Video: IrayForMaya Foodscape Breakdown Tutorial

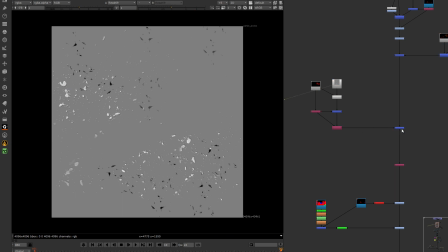12:38 if we zoom in here you can see just a little bit of the little white blotchiness that was caused and
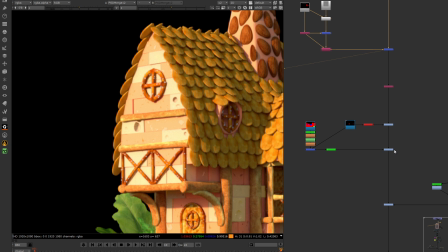12:45 created by that texture help give it a little bit more detail in life and
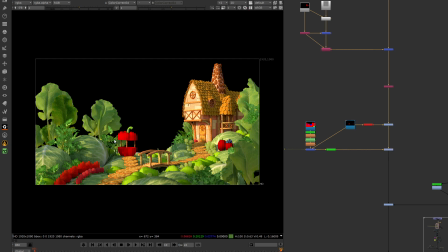here I'm selectively saturating some of the reds like
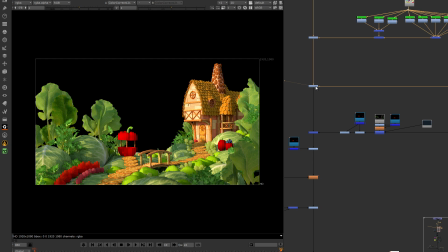13:05 in the strawberries and then down here I'm just adjusting values and some of the raspberries and this is where we are adding the glossy pass on top and
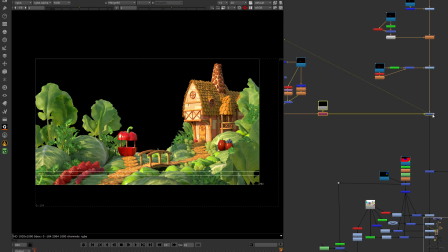13:24 some more color correcting and then over here is where we are adjusting the tomato by mixing a bunch of different LPEs together,
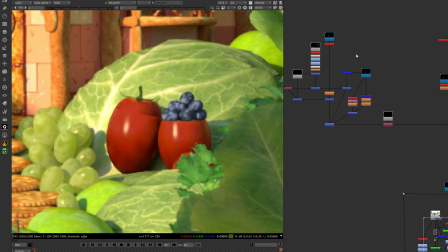13:33 give it some more variation and breakup.
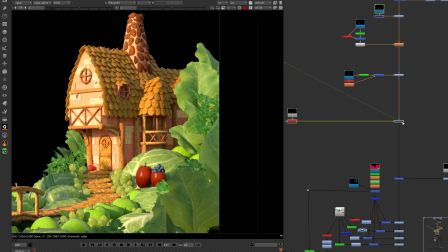13:39 And so you can see here that this is one of the glossy passes.
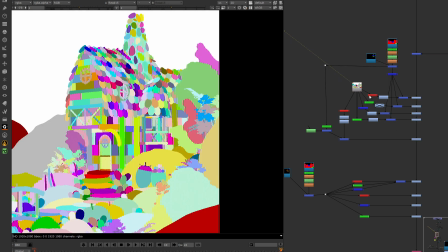13:52 And let's see, here we are changing the colors of the seeds
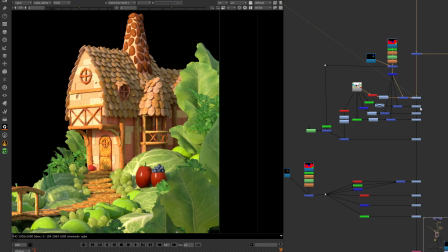13:59 on the roof by using a bunch of different mats and to be able to give it more variation and more life to it.
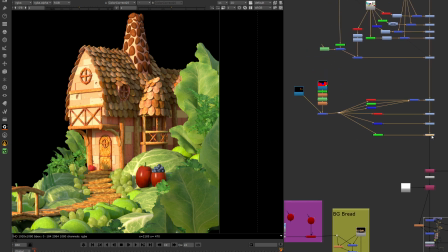14:08 until we were doing just a lot of color correcting through the different mats that we have. More color correcting.
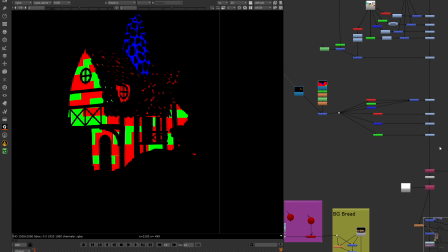14:20 This is more of the color correcting for the cheese.
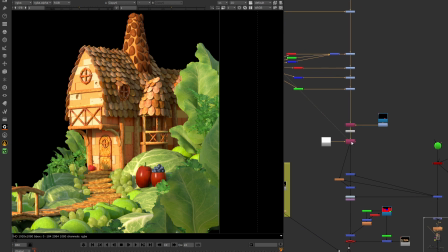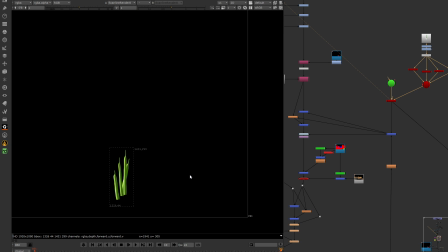14:31 And over here, we are adding some green beans and posts as a card in 3D space and nuke.
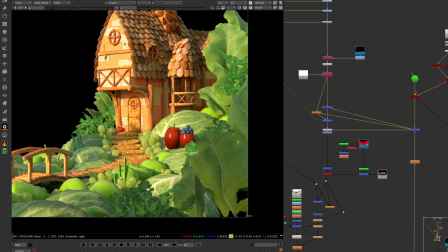14:37 And we were doing it in 3D space and nuke instead of just as a regular card so it will track properly.
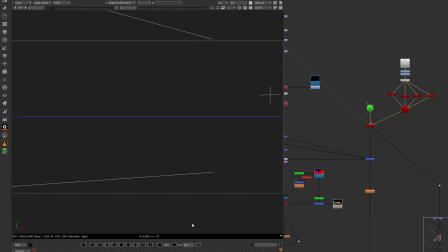14:44 Here you can see the mat, and then in here you can see what it looks like in the 3D scene. So very simple, very straightforward, but still pretty cool.
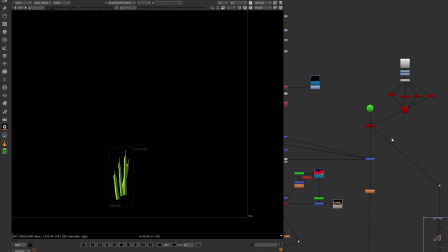14:58 And we did that for fun.
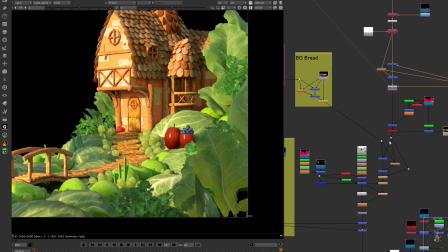15:02 We could have completely done that in the scene.
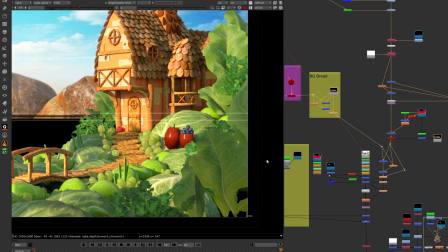15:09 Here we are adding the bread and the sky.
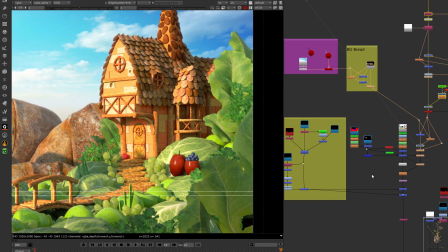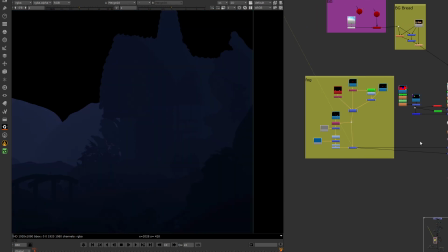15:17 Here we are adding the bright in the sky. And this is an atmosphere layer that was created using the depth pass and just color corrected.
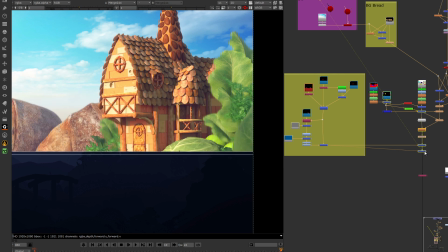15:31 Atmosphere adds so much to a scene, and it really helped our scene come alive.
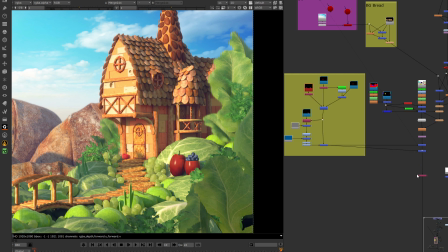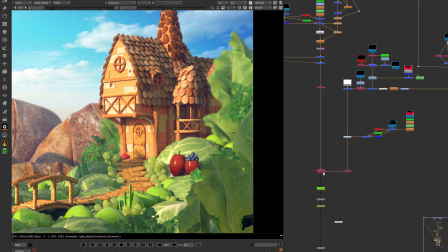Let's see. Over here is a bunch of color correcting.
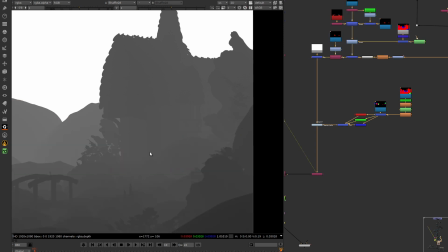15:54 This is the depth of field, and this is a place where we started to add the depth of field in post. And so if we click on this, we can see it update, maybe.
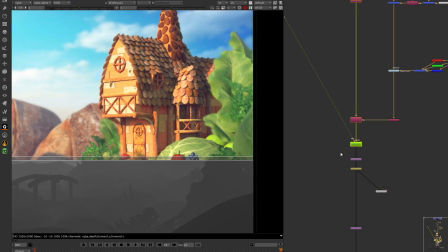16:08 There we go.
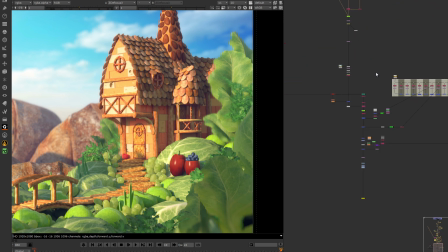16:12 Okay, now you can see that we've got a bit of depth of field. And the last thing that we did was added a foreground bread element that you can see here. And we can composite it all back together, and that is what it looks like. and all this stuff over here is just the end tag
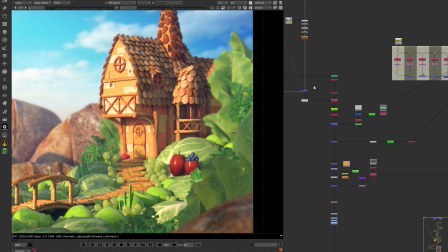16:29 stuff that has a bunch of the NVIDIA logos and our logos. And so what we need to do is just connect this up here and we can see the final color grading.